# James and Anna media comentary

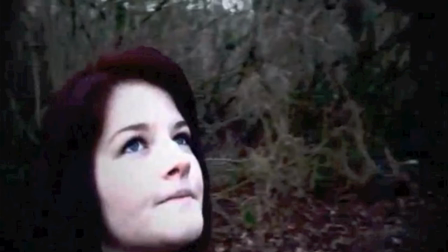247s
The following shot is the third and final continued panning shot. The speed of the shot is significantly increased compared with the previous panning shots to show a sense of panic and emergency. The camera also gets closer to the girl's face, ending up in a close-up to the girl. The second point of view running shot follows.
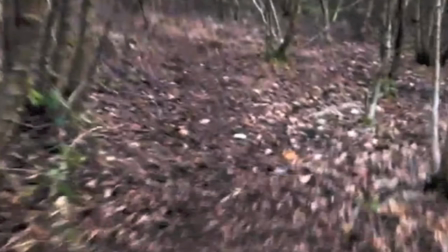263s
The speed was increased yet again in comparison to the previous point of view running shot to increase the sense of urgency.
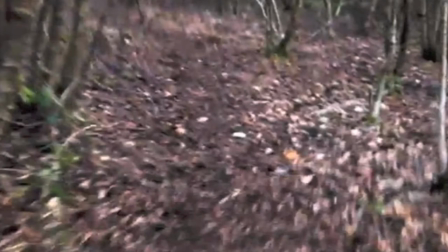268s
We also shortened the length as well as speeding it up. This adds to the drama. The next series of shots we felt were best to analyse collectively.
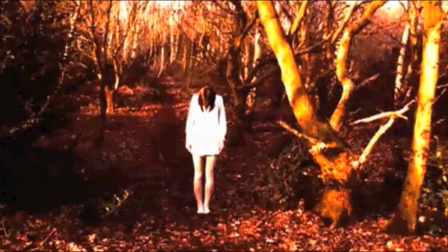276s
An important thing to recognise is the combination of the two characters, the binary opposition.
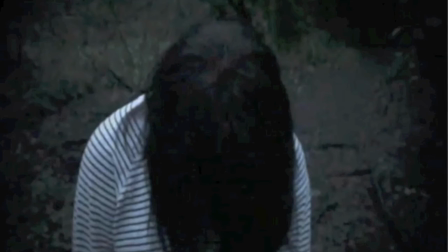280s
This is the part of the trailer which symbolises the theme of possession, and we're deliberate in changing the effects to represent evil and innocence. The red tint and the use of heat wave from the little girl is an aggressive contrast to the passive vignette effect of the victim.
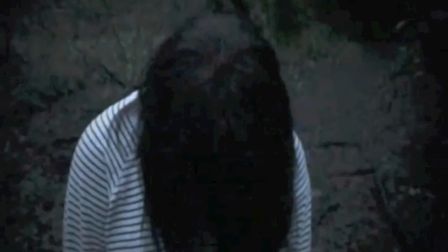293s
The way the girls get closer to the camera builds tension, and they almost mimic each other. We felt this was the best way to express the nature of the film. This is the third and final continuation of the point of view running shot.
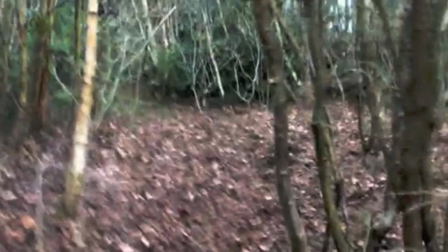306s
The music continues to be a major part in this film, adding to the sense of urgency. The next shot is the hammer and tree shot.
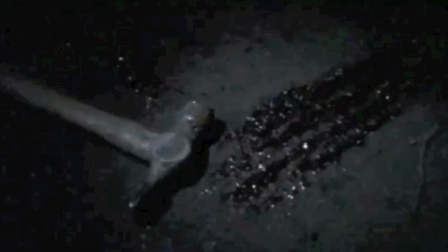314s
We see the hammer raised and then we cut to the hammer on the floor with blood on it to suggest a flashback and link the previous scene to this one.
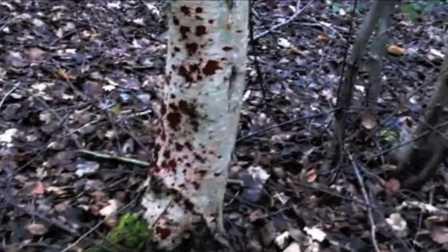322s
We then switch back to the present scene to show the hammer has already fallen. We use the hard light effect to emphasise the blood and give a more violent tone. We thought this would be similar to losing control and possession due to a violent rage,
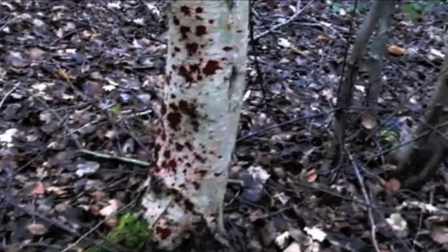334s
which also added to the tone of the film, which is losing control of your own actions. A high angle shot is used to depict the bloody hand.
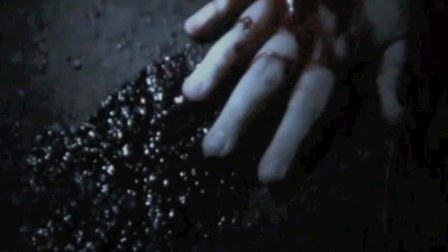342s
It's positioned on the character in a very vulnerable way. The use of gore is conventional to the horror genre.
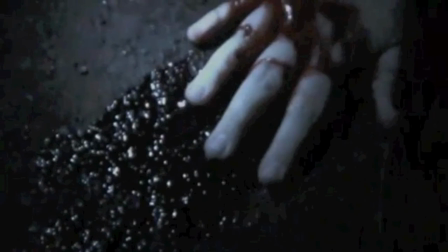347s
The dark lighting builds this eerie mise-en-scène. The camera moves sluggishly as though it's from the view of the person who's injured.
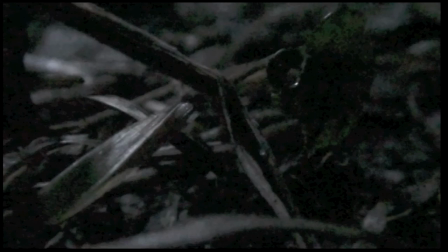354s
This allows the audience to sympathise and support the victim, as we feel connected to them. This is where the song Requiem for a Dream is faded out. We don't control our minds anymore as a semantic clue to the theme of possession.
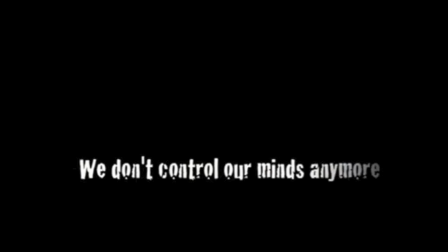366s
The language is direct, involving the audience, forcing them to feel vulnerable. The cracked font is a convention that we've used throughout the entire trailer. This frame is used to create a sense of darkness and isolation.
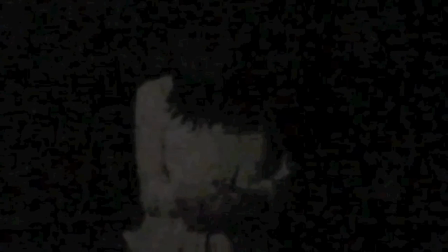380s
The use of the flickering candles is to distort her face, making the audience unaware of her full appearance. The shot is also used as an anchoring one from the text before, saying we don't control our minds anymore. As it cuts to this shot, the audience are aware that this girl does. She does appears when the music begins to wind down and the introduction of a droning sound is made. This creates a haunting tone.
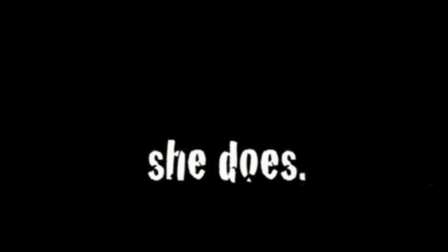403s
The text anchors the previous shot of a young girl, illustrating her power over the characters and the audience too. The title then reappears, repeating the line "she's here." This creates a haunting tone and symmetry within the trailer. It almost becomes an anchored statement within the trailer, repeating the structure so audiences can familiarise themselves with it.
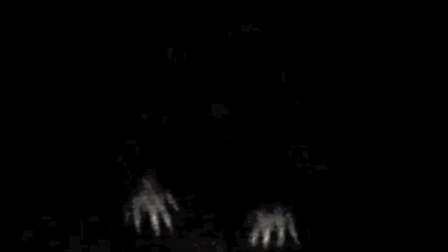422s
The last image of a person in the trailer is seen being dragged away into the darkness, which would indicate there is death and mystery involved in this trailer. In a way, it's a climax to the trailer, as it's the first time physical violence is actually shown rather than heavily implied.
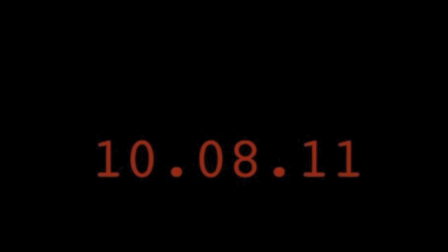435s
Typical conventions of existing trailers are now identified within our trailer. As a release date is presented, this again we felt would bring about realism within our trailer.